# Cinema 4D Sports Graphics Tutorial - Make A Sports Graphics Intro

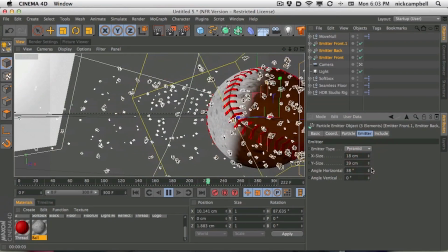2473s
And if we start turning this up, let's go way too high, and then I'll show you what that means. So now you can see it's coming out at different angles. So some things are going up, some things are going down, some things are going crooked. And this is actually the horizontal angle, which is left and right.
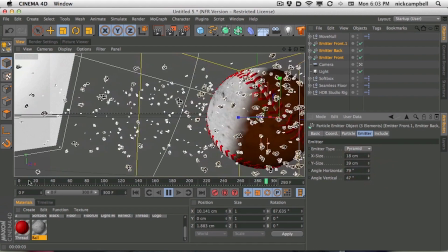2490s
What we want is the angle on the vertical axis. And let's rewind. You can see now it's going up and down.
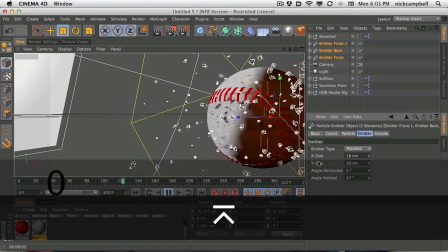2496s
So we want this to be actually zero. And we want our vertical to be high. And we want it to fly out. Now that's too much. Maybe something more like 20 is going to help.
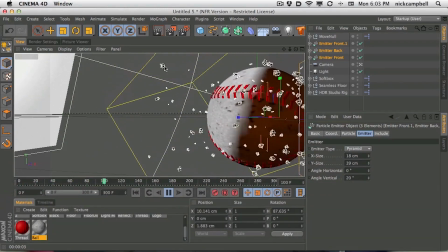2505s
But now we're getting a little bit of variation. Some particles are flying up, some are going down, some are going straight. They're all generally going in the right direction.
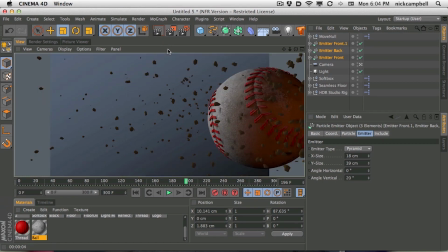2512s
But now that's going to give us a little bit more kind of realism on that, on the dirt flying out. Okay, last thing I'm seeing here, we got this kind of weird reflection. We need to rotate, which we didn't finish doing.
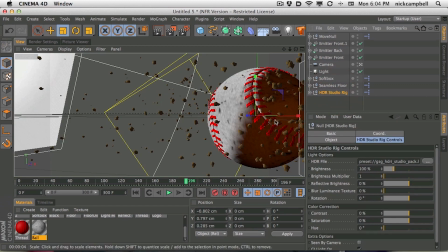2529s
We need to rotate that studio rig. So we get rid of that this kind of weird reflection here.
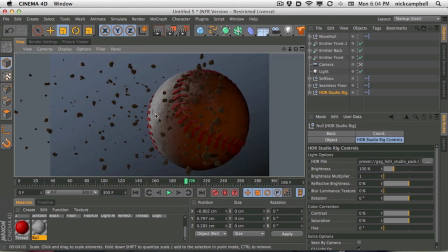2536s
This reflection here we don't want. We want it to rotate around. So let's just rotate our rig around.
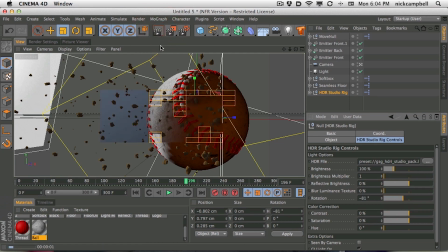2541s
And I'm just guessing maybe 90 degrees or something like that. That got rid of it.
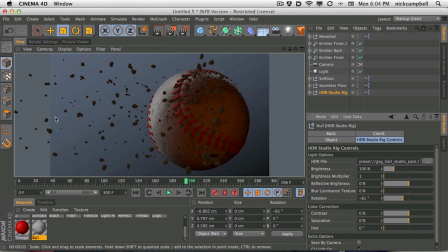2546s
And now all the reflections are on the top and the side, which is where I think they look best.
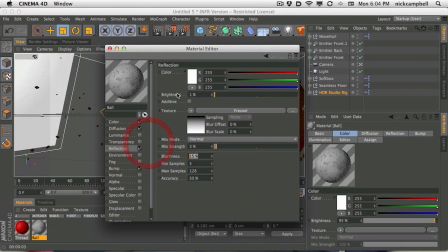2551s
It's still maybe a little bit reflective. Let's turn up our blurriness.
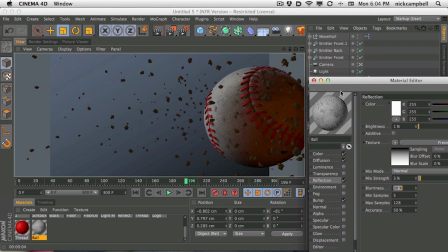2560s
All right. Now we're getting somewhere. So where do we do? What now? We need depth of field.
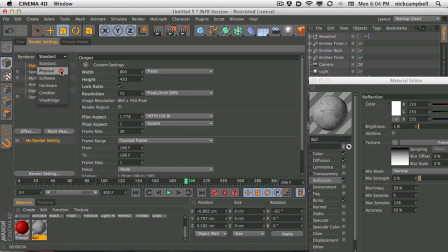2566s
And what I should have done is switch this over to physical renderer, because that's going to give us a little bit more realistic look on what our final version is going to look like. The standard and the physical renderer are similar in a lot of ways if you're not using global illumination and all that stuff. But if we're going to do the final and physical, we might as well switch it over. We probably should have switched it over earlier.
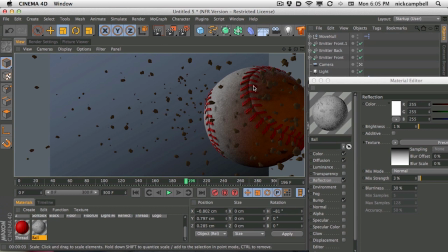2586s
And now the physical renderer is going to show us what that's going to render. So what do we do now?
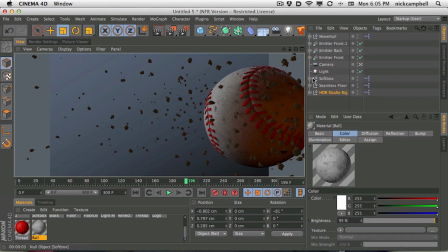2592s
We set up the, let's set up the depth of field. I still think we need some more light.
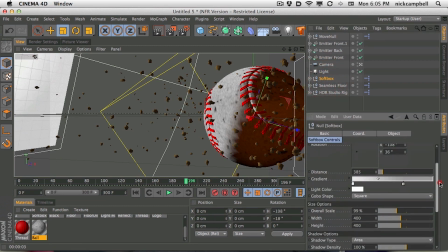2598s
So I'm going to go to my softbox, and instead of turning it up and turning it up, I'm going to do another thing, which is move it closer. Moving a light object closer to your subject is going to make it brighter,
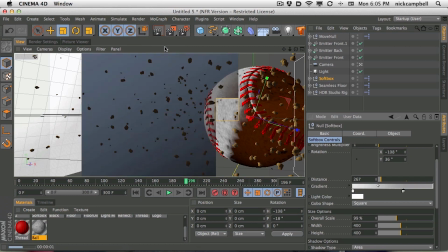2612s
or turning the light up will make things brighter. And that's giving us a nice little light wrap.
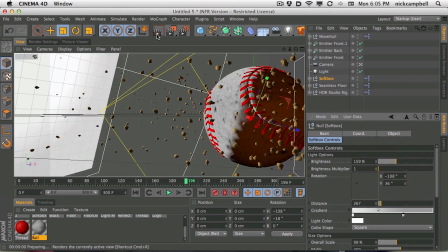2620s
And the other thing I want to do, let's still turn it up. I want that white to really pop there.
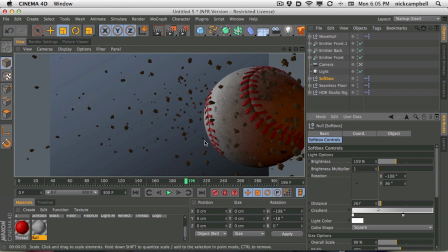2625s
Okay. Lovely. Let's set up the depth of field.
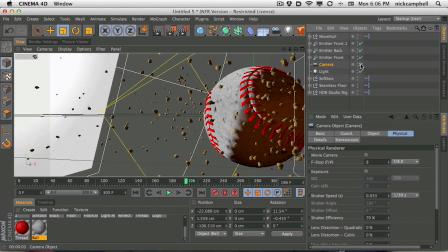2631s
I know I've done this in a few tutorials, but let's do it again. Let's turn off our camera, and let's get our focus distance.
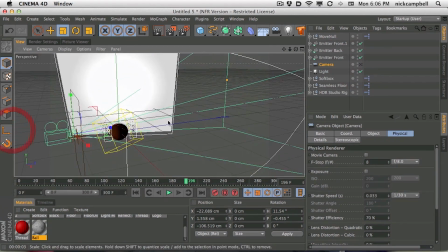2639s
You can see our focus distance is way off in nowhere.
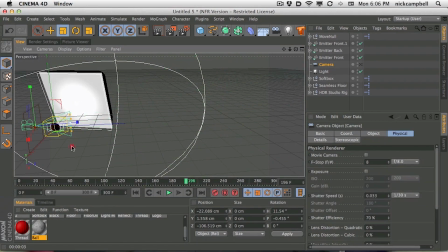2643s
We want the focus, and if we just grab it, we can move it back to where it makes more sense.
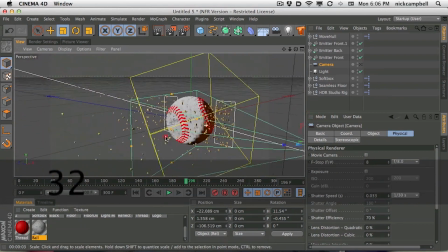2649s
We want our focus to be on the ball. So we want our focus to be roughly, I don't know, halfway through the ball or a little bit closer.
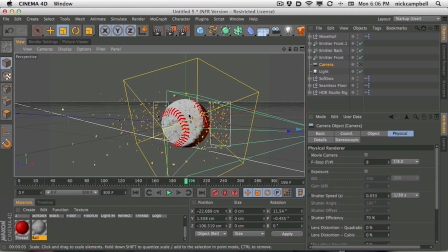2657s
So, you know, so this stuff is in focus, and then the ball rolls out of focus as it moves away from us. And then all the dirt in front of that lens is blurry. All the dirt in the plane is clear. And then all the dirt behind it is dirty again. Or blurry, I should say.
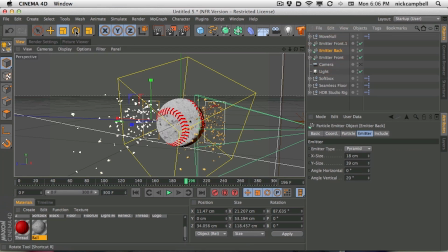2675s
So I'm going to rotate this emitter back and actually kind of tilt it toward our plane. And I'm also going to add a little bit of angle horizontal so it hopefully can fly, you know, into in and out of our field of focus.
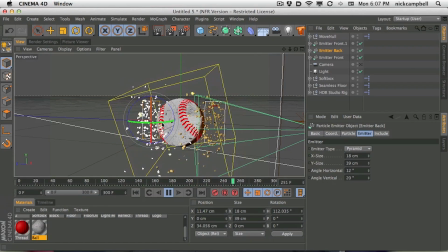2694s
The other thing is that this dirt is flying through the ball, but we're not going to be able to see it because we're sitting in the front of the ball, and the back, you know,
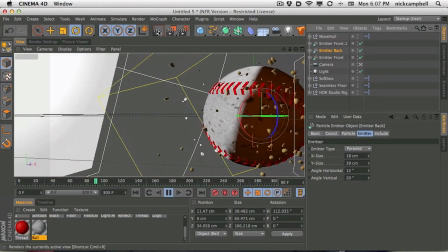2702s
that's just going to fly out there. Okay. Where do we go?
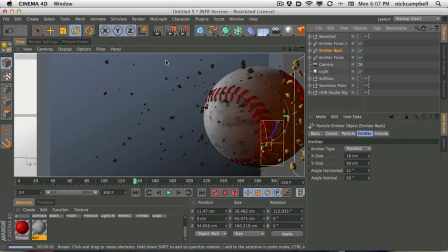2707s
Where do we go? Where do we go? Okay, so we got our focus.
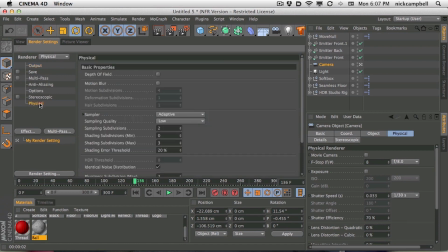2710s
Let's go to our render settings and go to physical, turn on depth of field, come back and hit render.
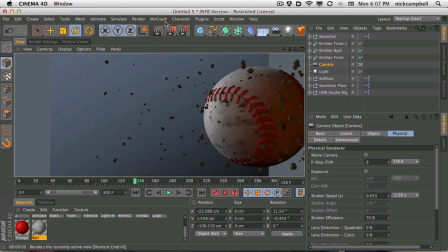2719s
And you're going to say, where the heck's the depth of field, Nick?